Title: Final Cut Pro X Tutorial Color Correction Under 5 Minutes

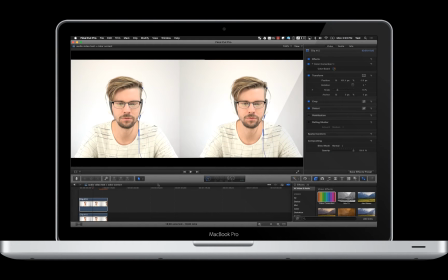[0:00]
So, how do we make the colors perfect in post? This is going to be a quick tutorial using Final Cut Pro. Nothing too fancy here today, just going to show you how to use the color correction tool.
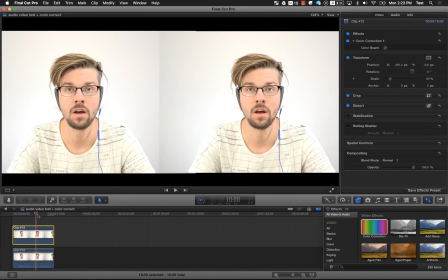[0:13]
You can see here I have the exact same footage left and right of me over a white background, and looks pretty good. The default raw footage is
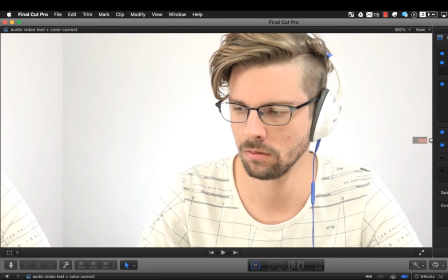[0:24]
pretty crisp for what comes right out of the camera. Now this isn't super color corrected or anything within the camera itself.
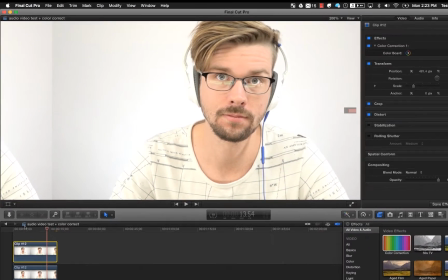[0:31]
I didn't use any special tools to get the white balance perfect or anything like that.
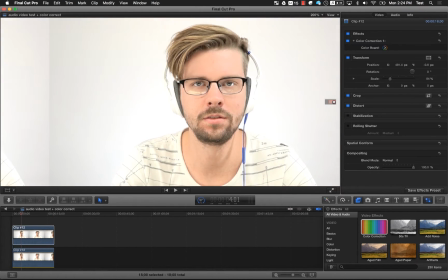[0:37]
So there is going to be some exposure issues, focus issues.
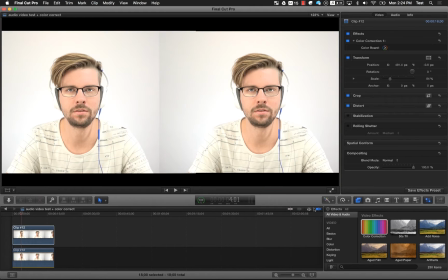[0:40]
Well, not can't fix focus issues in with the color correction, but we can do some pretty cool stuff. So let's take a look at the color correction visual effects.
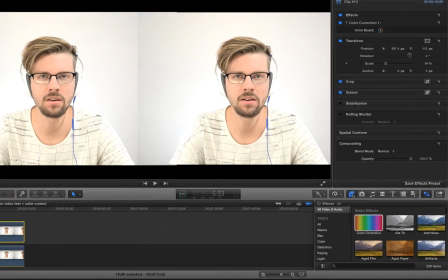[0:51]
So to get to this, all we do is we go right into our effects panel here in Final Cut Pro 10,
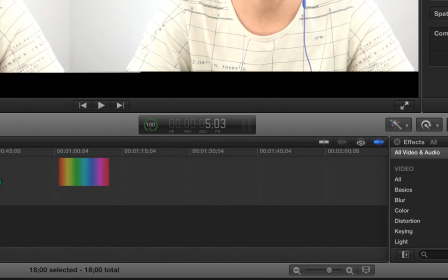[0:57]
and all we have to do is actually just drag it over the clip and drop it.
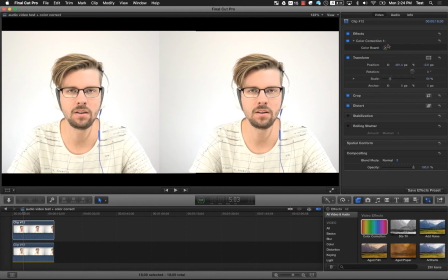[1:00]
Then over here on the right, you'll start to see, or you'll see under the effects, the different effects you have applied to the footage.
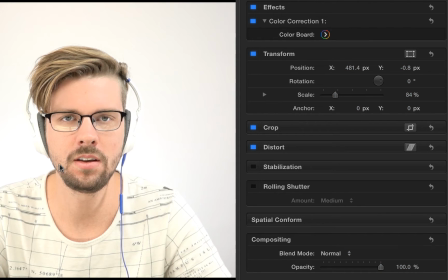[1:09]
I have applied to this clip, which is just a copy of the other one, and I can actually go into the color board.
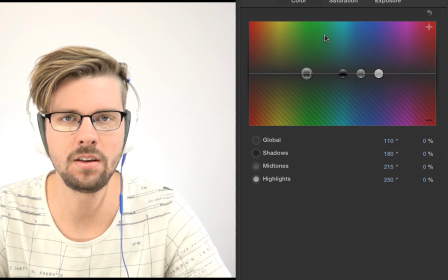[1:15]
Now, this is a really nice tool for anybody who maybe you're not an expert at calibrating the cameras and getting everything perfect within the camera itself. There's a lot you can do in post here.
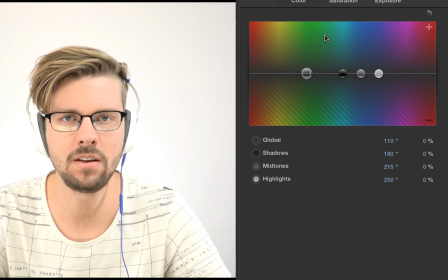[1:27]
You should really, really try to get as good a setting as you can before in the camera itself before you go into this. But we can adjust the actual color, so we can, for the shadows, that's what these different tabs are here. We've got the global color rating, the shadows, the midtones, and the highlights.
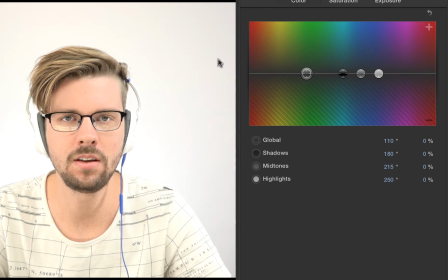[1:45]
Now you can see my skin tone looks pretty good, the whites look pretty good, but there is some good things we can do here to make it look much better. Now, this is going to really depend on the footage you have, but it's really easy.
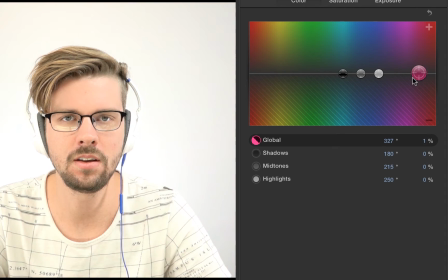[1:58]
Just go in here and play around, grab the global settings here. We can adjust based on how it looks to us. I'm using a Mac with a pretty good color gamut on the screen, which means the screen itself is pretty representational of actual color.
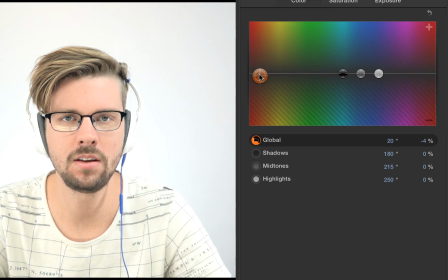[2:15]
And you want to make sure you're doing this in a room with, you know, good contrast on the video or the screen itself, or sorry, low
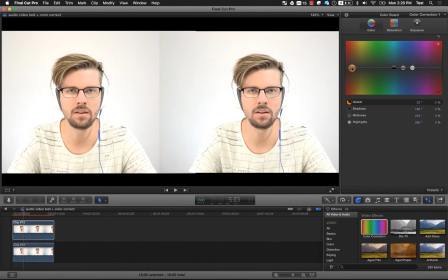[2:24]
clear picture, non-direct sunlight, so you can get a good idea of what you're seeing. Now on the right, you can see I'm adjusting the clip a little bit more to make the actual whites stand out a bit better. I'm just going to go through here. For me, usually what I do is I have to eyeball it.
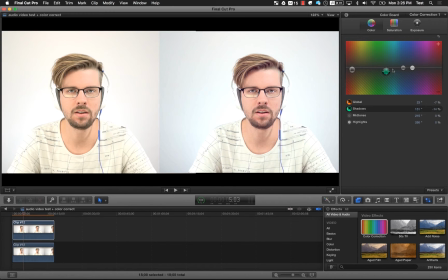[2:41]
There is no perfect science to this tool, for me at least. I'm sure there's pros out there with the actual settings who would know how to just auto-configure this and have it be great, but I usually look for something that's, for the footage itself, appealing to me,
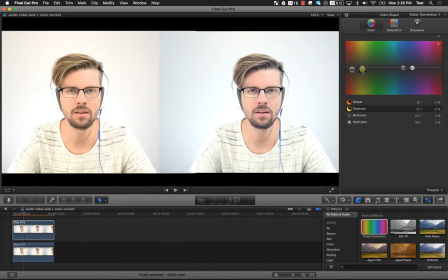[2:58]
because, you know, it's a video of me, so I want it to look as good as it can. You can already see, just adjusting some of the different levels here, the mid-tones are a lot to do with the skin tone,
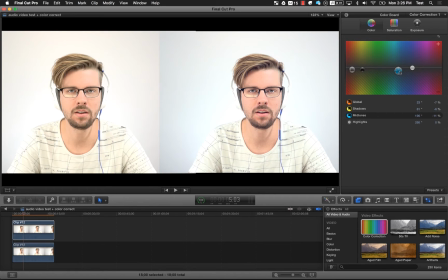[3:09]
so if you want to make it a little crisper, a little less intense with the reds, just drag your mid-tones over into the blues here. Maybe you want to make it stand out, your skin look a little redder. Just really going to depend on the footage that you have.
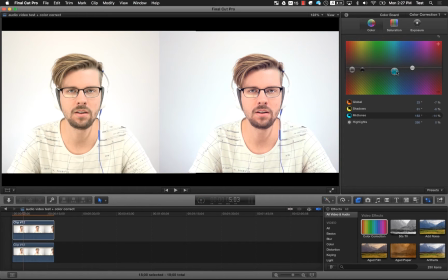[3:26]
So you can see here that I'm going to bring my skin tone just into about right there. And then I'm actually going to bring this, the highlights, probably not going to adjust that too much because we want that to be pretty darn white.
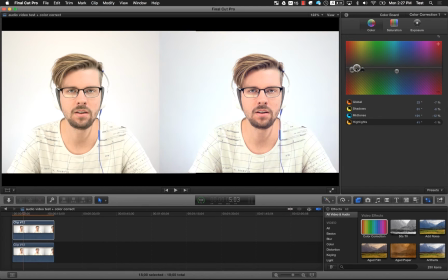[3:44]
So I'm just going to pop it down just a little bit to be just a hair cooler here. Really, as I said, we're just basically going to be eyeballing this for the most part. All right, now we can go over to the second tab and play with the saturation levels a little bit here.
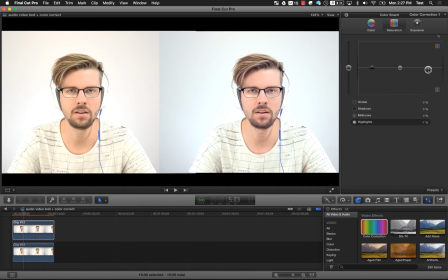[4:02]
If something looks a little off, it's always good just to give it a little look-see here.